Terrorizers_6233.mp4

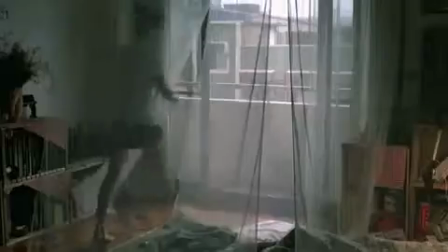4:34 The film begins with the photographer and his girlfriend in bed, but a graphic match abruptly moves the action to another similar interior space,
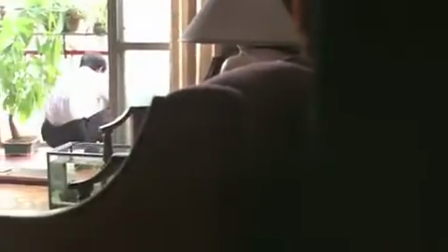4:42 Li and Zhu Yufen's bedroom, which also contains a balcony.
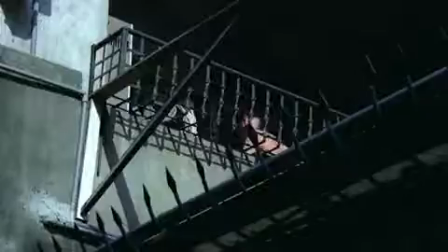4:47 A third interior setting, the derelict apartment where the White Chick is fleeing from a violent client by jumping off another balcony,
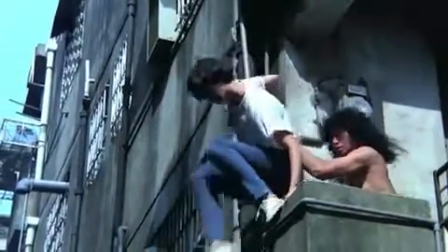4:54 is introduced and further upsets the viewer's sense of filmic space.
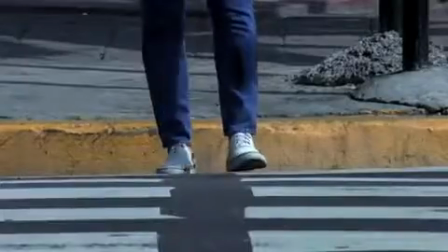4:58 No establishing shots locate these settings, nor does the narrative seem to justify these sudden changes.
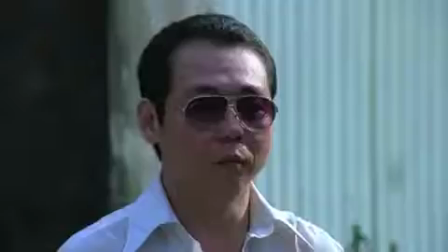5:06 Yang's editing style in The Terrorizers rejects the film's viewer's inclination to reconcile unconnected segments.
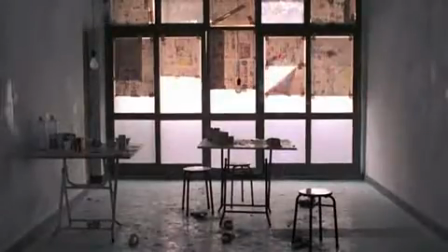5:14 The juxtaposition of shots does not result in any new, clear meaning.
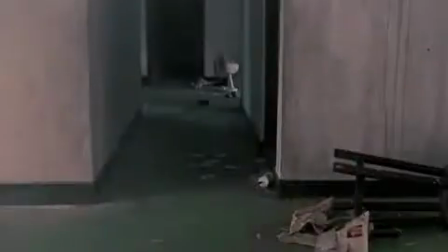5:19 Instead, the relationships between Yang's shots remain amorphous, connected only by graphic similarities that suggest a connection without providing it.
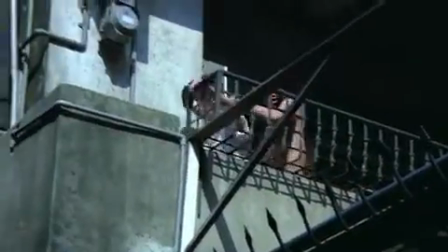5:29 The amorphous nature of the film on the formal level is mirrored by the relationship between characters on the story level.
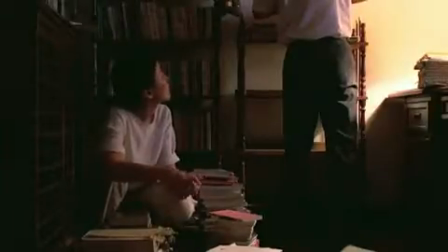5:36 Lee and Zhu Yufen's marriage is destroyed by the white chick's casual lie.
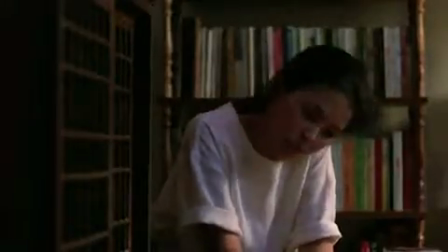5:41 Zhu Yufen takes this fiction as fact, only to reconstitute it once again as fiction through her novel.
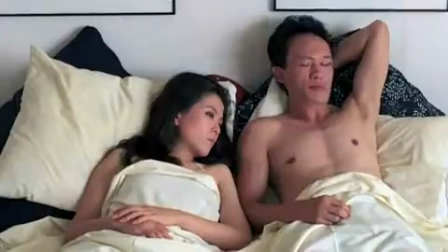5:49 Ironically, the white chick's lie about infidelity is actualized, albeit in an inverted manner, when Zhu Yufen reunites with her lover.
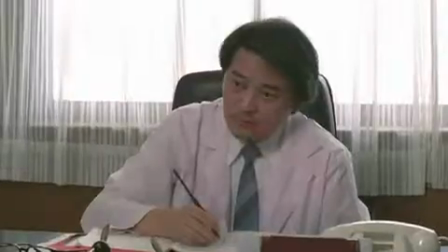5:57 Lee's attempt to gain a promotion is predicated by another lie, one about his colleague.
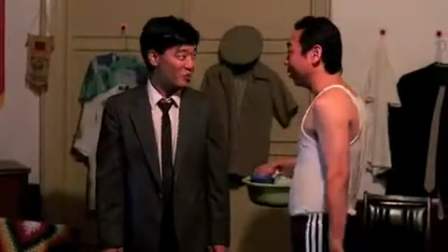6:03 When he does not receive the raise, he crafts a false story of success he recounts to his police officer friend.
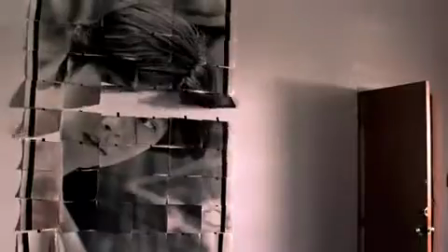6:10 The photographer's iconic and fetishized portrait of the white chick never matches up to her complicated and oftentimes nefarious nature.
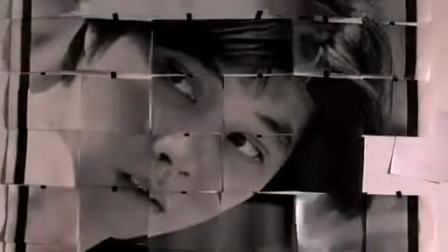6:18 This portrait, like the structure of Yang's film, is delicately assembled out of fragments, pieces which threaten to scatter from the slightest gust of wind.
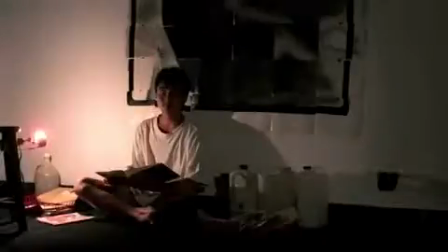6:27 This troubled relationship between the real and the mediated, a thoroughly postmodernist trope,
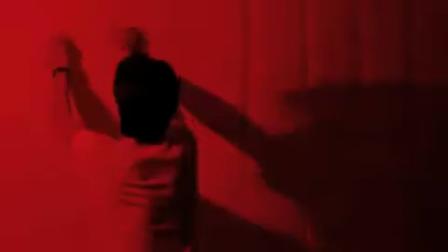6:32 is best exemplified by the Terrorizer's main cinematic intertext,
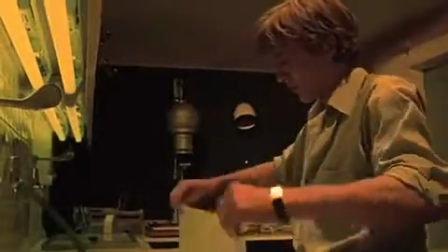6:38 Michelangelo Antonioni's Blow Up.
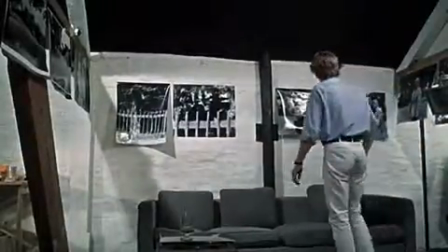6:42 Antonioni's modernist film is alluded to in The Photographer and also questions the veracity of representation.
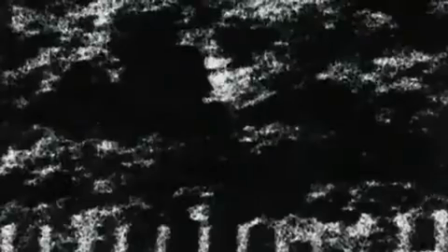6:48 Yet Antonioni's film, like Zhu Yufen's novel, refashions incidents into patterns to reach a conclusive, if enigmatic, ending.
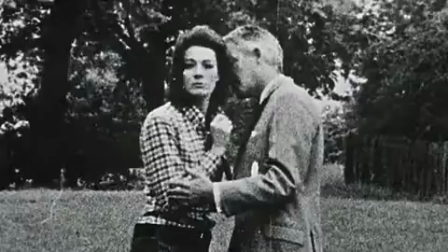6:57 A murder may or may not have been committed, and Antonioni's photographer may or may not have captured evidence of it.
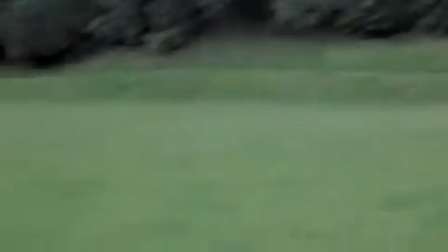7:04 What is for certain by the end of Blow Up is that the photographer's subjectivity has been thoroughly examined,
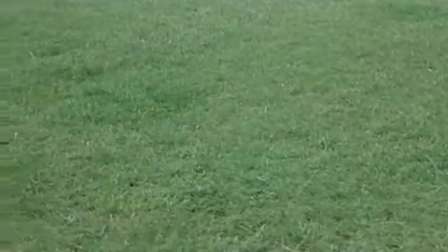7:11 and he has reached new conclusions about his capacity to apprehend the world around him.
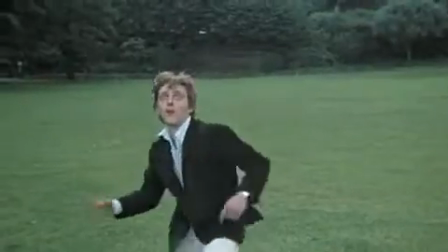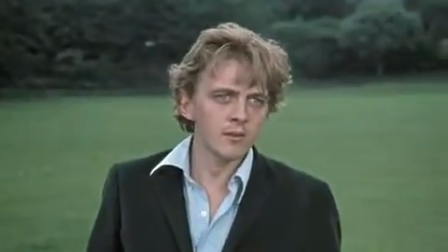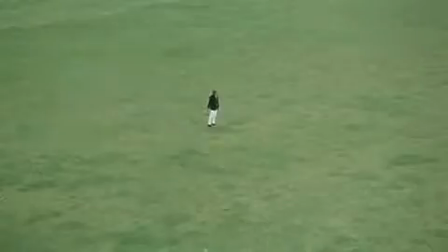7:27 Yang's film refuses this kind of ending. Instead, he pits the modernist interpretive temptation and its penchant for subjectively motivated conclusions,
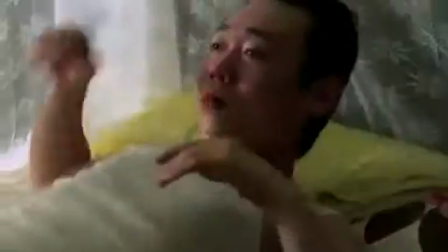7:36 Antonioni's film included, against the film's decidedly postmodernist form, which favors contingency over causality.
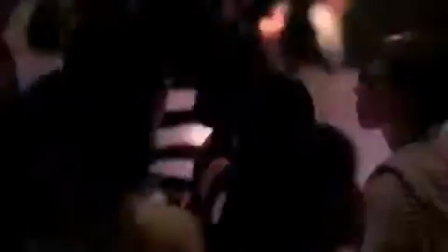7:46 This contiguity is fueled by Taipei as a location. Urban space has always been a place of chance encounters and life-altering accidents. But Yang's Taipei of the 1980s is not Antonioni's London of the 1960s.
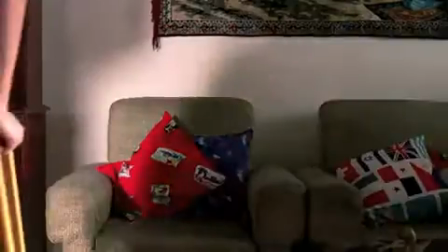7:59 Taipei is indicative of late capitalist third world urbanization,
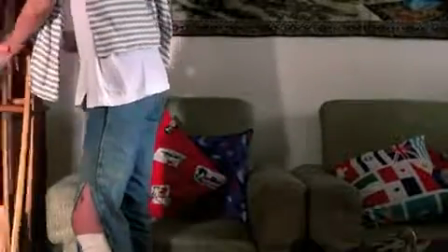8:04 which has made it a node in the global exchange of capital and ideas, further facilitated through high-speed technology.
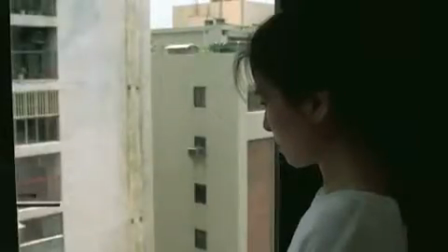8:11 Yet the negative byproduct of this form of urbanization, which contracts time by heavily mediating communication,
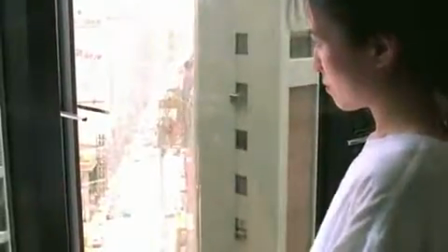8:18 Paul Virilio notes, is the loss of orientation regarding the other.
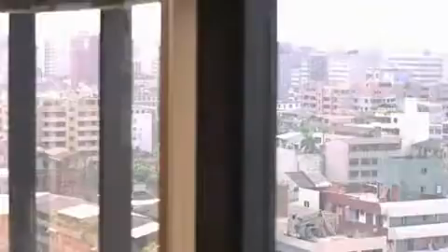8:23 For instance, Yang rarely shows his characters in The Terrorizers moving about Taipei.
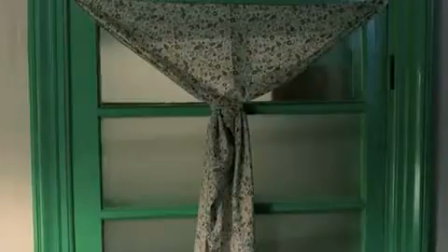8:29 Instead, the city becomes a series of box-like packages that contain separate and isolated inhabitants.
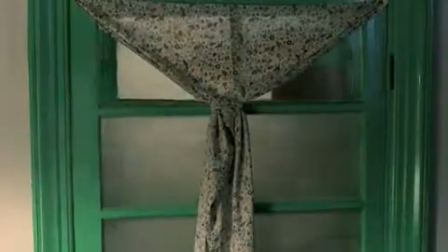8:36 Yang's camera lingers, but rarely does it show the characters passing through the public spaces of Taipei.